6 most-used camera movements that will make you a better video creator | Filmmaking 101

So this can be a great way to reveal the environment around the character without actually losing focus on the character.
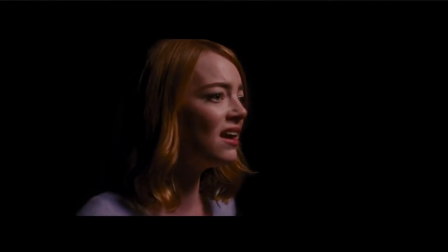8:20 So you're seeing the character the entire time and also seeing all the different points of view around them. For example, in this shot from La La Land, Mia is the focus of the shot and she remains so the whole entire time.
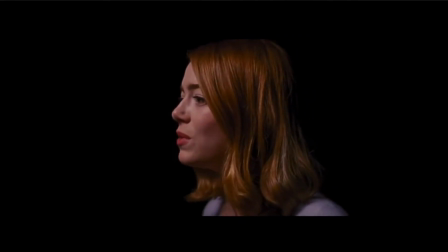8:31 But the arc shot reveals that she's not quite in the same setting that she was in the beginning of the scene,
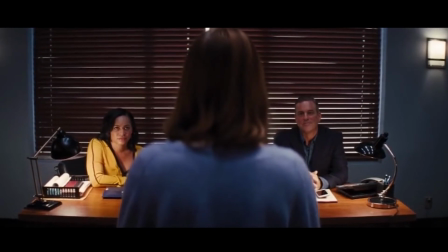8:36 which is an important piece of information because it reveals that she's a little bit in a dream sequence in this scene. The arc can also be a super effective way to show unity between a group of characters, like in this shot from the Avengers.
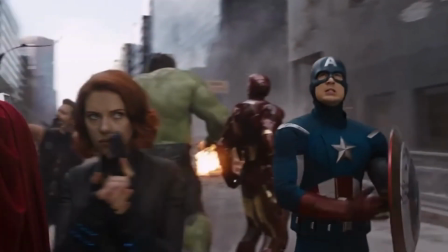8:48 It communicates that these characters are united because you're kind of putting them in their own visual circle and connecting them visually.
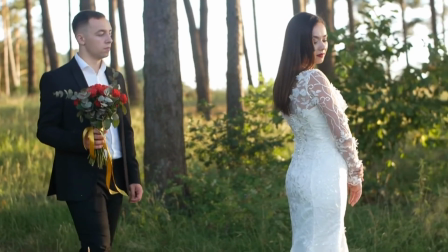8:55 So you could use this shot in a wedding video to keep the focus on the couple while also showing what's around them, or you could use it in a travel video if you want to focus on the emotion of the subject. Even though travel videos are usually nonfiction, if you're traveling with friends, you could get them to do just a little bit of acting for this shot.
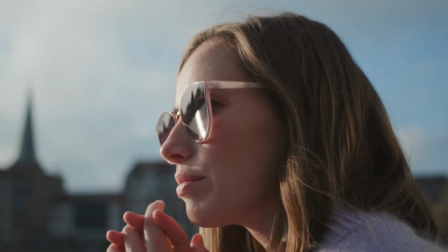9:11 Maybe just have them look outward with an expression of awe, get an arc shot of them, and then get a shot of what they're looking at.
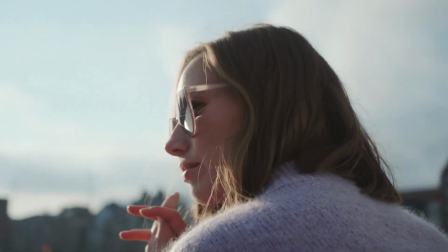9:20 This will add a lot of emotion to your travel video.
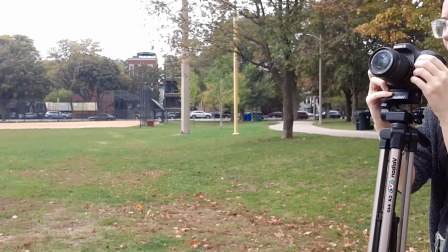9:22 So to capture this one, you're going to want to walk really slowly around the subject, turning your camera so that the subject stays about centered in the frame the whole time. It's going to be pretty difficult to get this one to be completely smooth, so one thing you can do is slow it down in the editor.
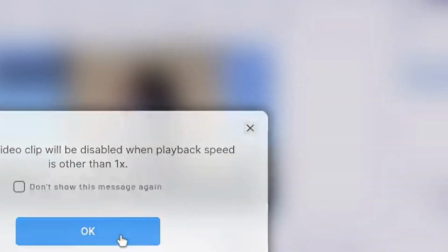9:37 That will help it look a little bit more smooth. Alright, so that's our list of basic camera movements. Let us know in the comments below which one of these you're most excited to start using in your videos. I'm Teresa with InVideo, and I'll see you in the next one.